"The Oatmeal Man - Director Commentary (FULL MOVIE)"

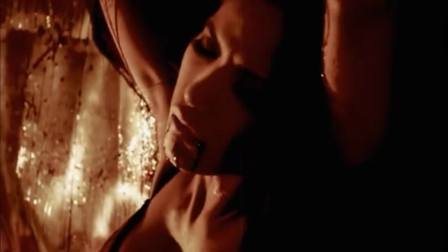(36:55)
That's how it felt to make this. Especially on days like this, when there's like beautiful girls.
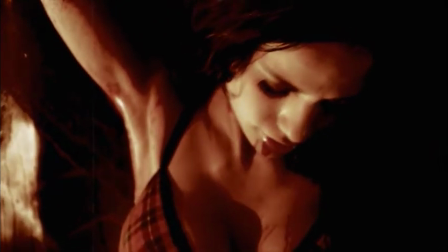(37:01)
Everyone loves that, right? It's funny because
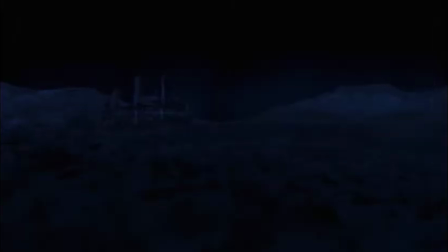(37:09)
I get a lot of comments that say like, it looks like a porno, or, it's too sexy or something like that.
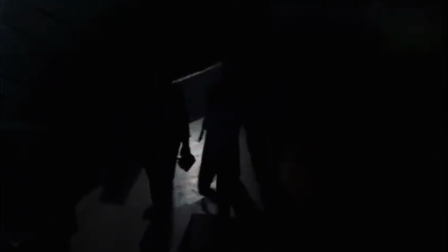(37:16)
And it's funny, we don't ever show any nudity. You don't see anyone's ass crack.
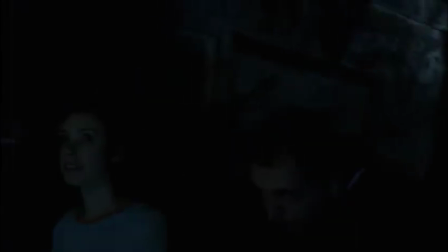(37:21)
You don't see nipples. You don't see the cash and prizes down below.
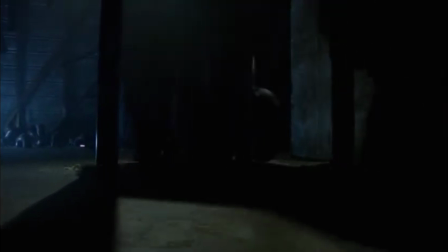(37:26)
And somehow it comes off kind of like a very sexual film in a way, in parts. But, I guess to each his own.
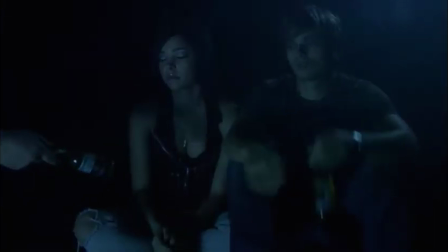(37:37)
But those are the kind of movies, that we modeled this after, the kind of sexy people get cut up by something,
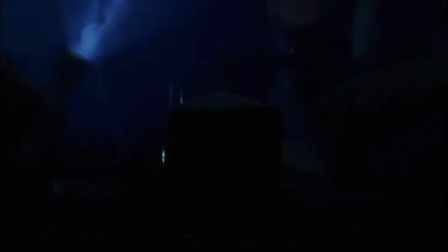(37:45)
like in a Jason Voorhees movie, or, Friday the 13th.
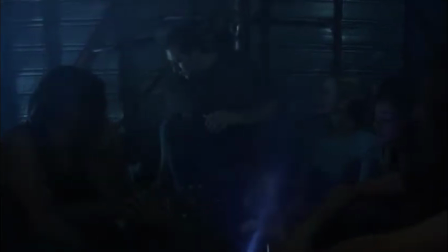(37:50)
We love that kind of stuff. So absolutely, we were going to put that in our film.
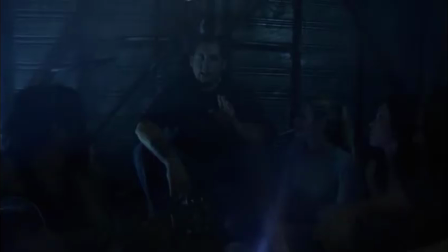(37:59)
This is, you see Claude smoking a lot in this film.
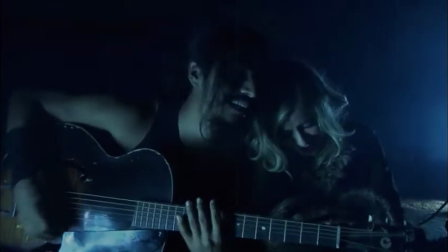(38:03)
He actually doesn't smoke anymore, but that was kind of one of the running jokes growing up, was that he always had a cigarette in his hand.
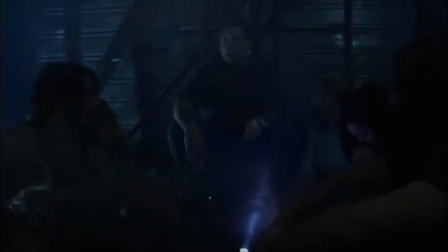(38:10)
So we tried to do that in the movie as well. Like I said, this is us capturing our lives, basically.
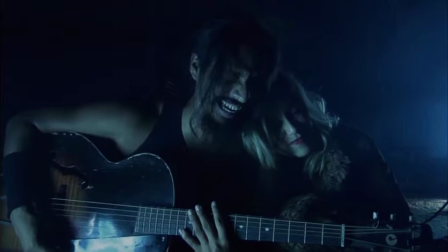(38:17)
So you can see this is the garage again. We dressed it up differently, made it, kind of bluer tones.
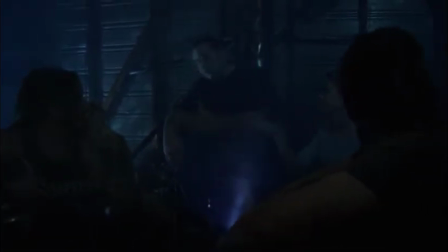(38:25)
Before it was yellow and green in the intro of the film. So now it's blue. We have kind of pipes kind of going in different directions in the background.
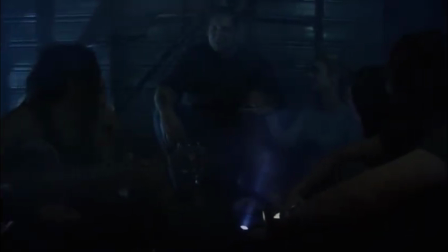(38:32)
Oatmeal on the floor as usual. But I think just the color alone really, really,
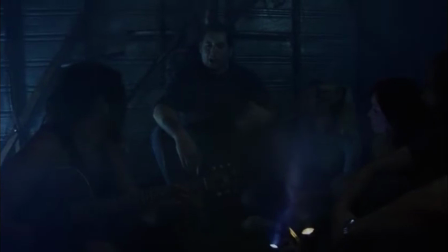(38:40)
tricks the mind into thinking of something different, files it in a different folder.
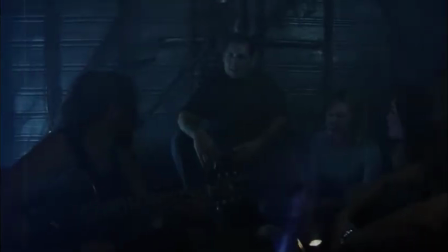(38:45)
So that was something that I was proud of kind of coming up with. I'm not like an art director or anything, or I wasn't at the time.
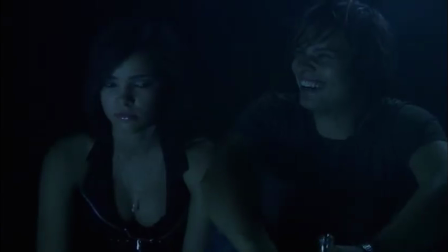(38:53)
So, I kind of caught on naturally, I guess. So got lucky there.
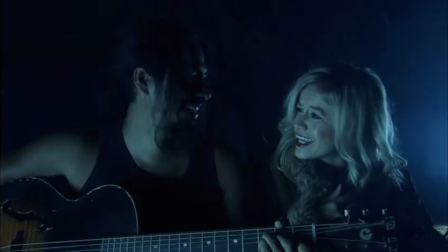(38:59)
And that little grate right there was totally not there. I just added that in After Effects to kind of,
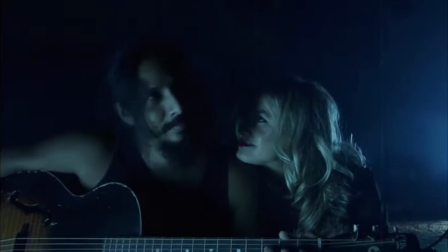(39:05)
add dynamics and push the shot farther away, since we didn't have any master shots in this, the factory setting. It's like, well, maybe I can kind of make it look like somebody's peeking through a pipe. That way, I can push them back and smaller in the frame and stuff.
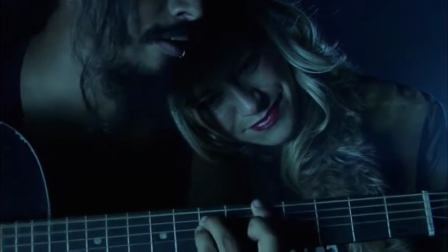(39:22)
So, I tried little things here and there, little tricks to kind of make it, a little cooler than just a garage.
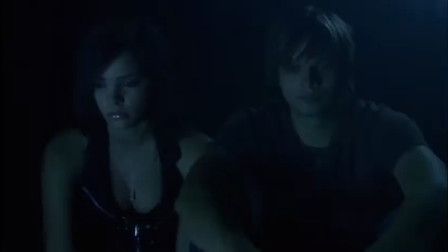(39:33)
I love that the two flashlights. It's kind of like a campfire, but without fire.
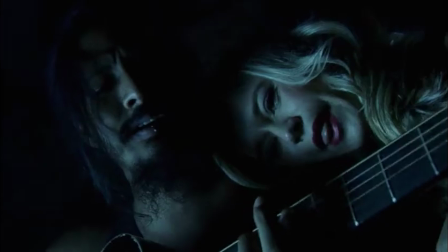(39:39)
It's just flashlights. I don't think I've ever seen that in a film, so I was kind of proud of that moment.
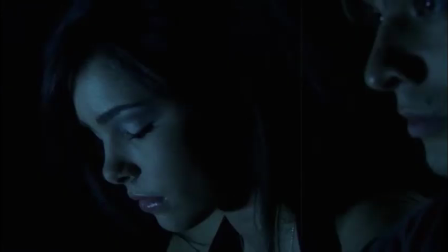(39:45)
I think I even added a flame sound effect.
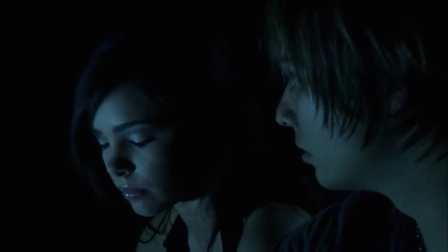(39:48)
If you watch the actual film, there's like a flame sound effect to show that it is our campfire in a way.
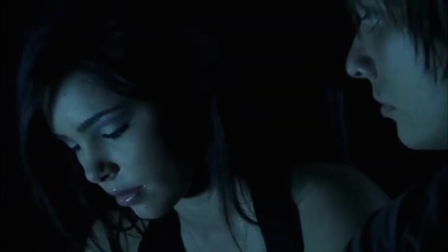(39:57)
Anyway, it wouldn't make that sound at all in real life, but with movies, you kind of add little things to help it,
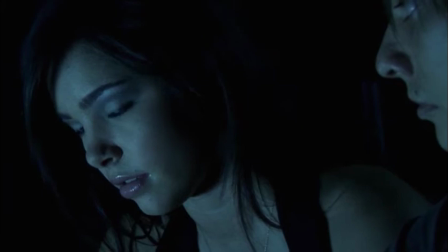(40:04)
accentuate things and moments. It's one of those things that your brain picks up on, I think, and feels right.
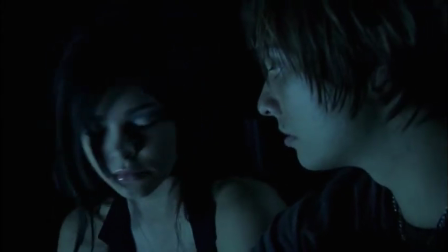(40:11)
But when you analyze it, it makes no sense. That's kind of the cool thing about movies.
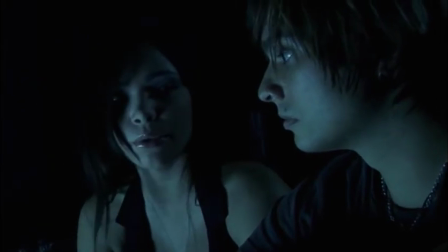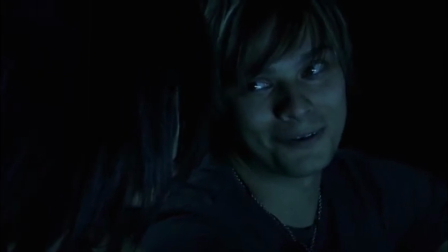(40:22)
And basically the whole film, well, at least for all the nighttime stuff,
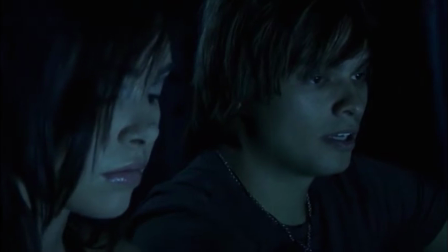(40:27)
I kind of employed a 2-point lighting system for everything.
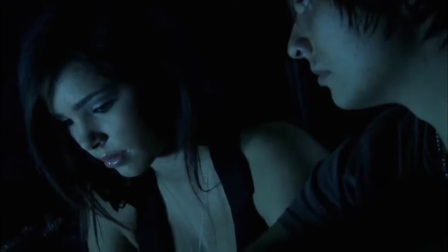(40:32)
So there's like one key light in the front and then one kicker in the back.
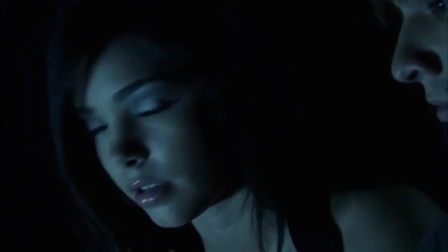(40:38)
So basically what that means is, see there's one light hitting her on her face and, and mine as well.
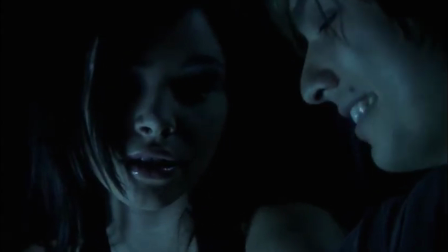(40:44)
And then there's one in back of us. So that way you can kind of like, and it was always like on a diagonal.
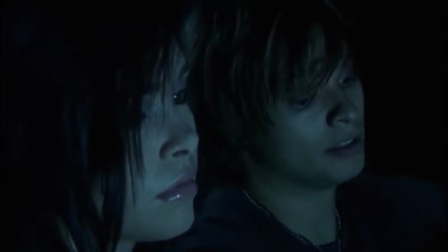(40:50)
We never lit from the front because that's horrible. And, it eliminates all shadows.
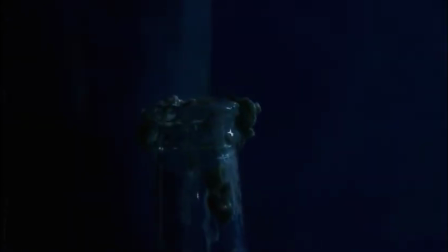(40:55)
And, horror movies, you want shadows. So we always lit from either the side or the back.
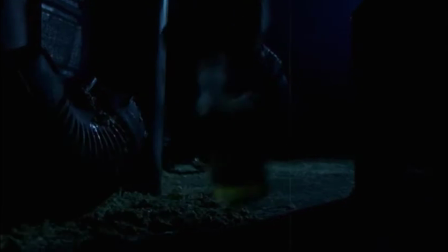(41:00)
So that's kind of another little trick.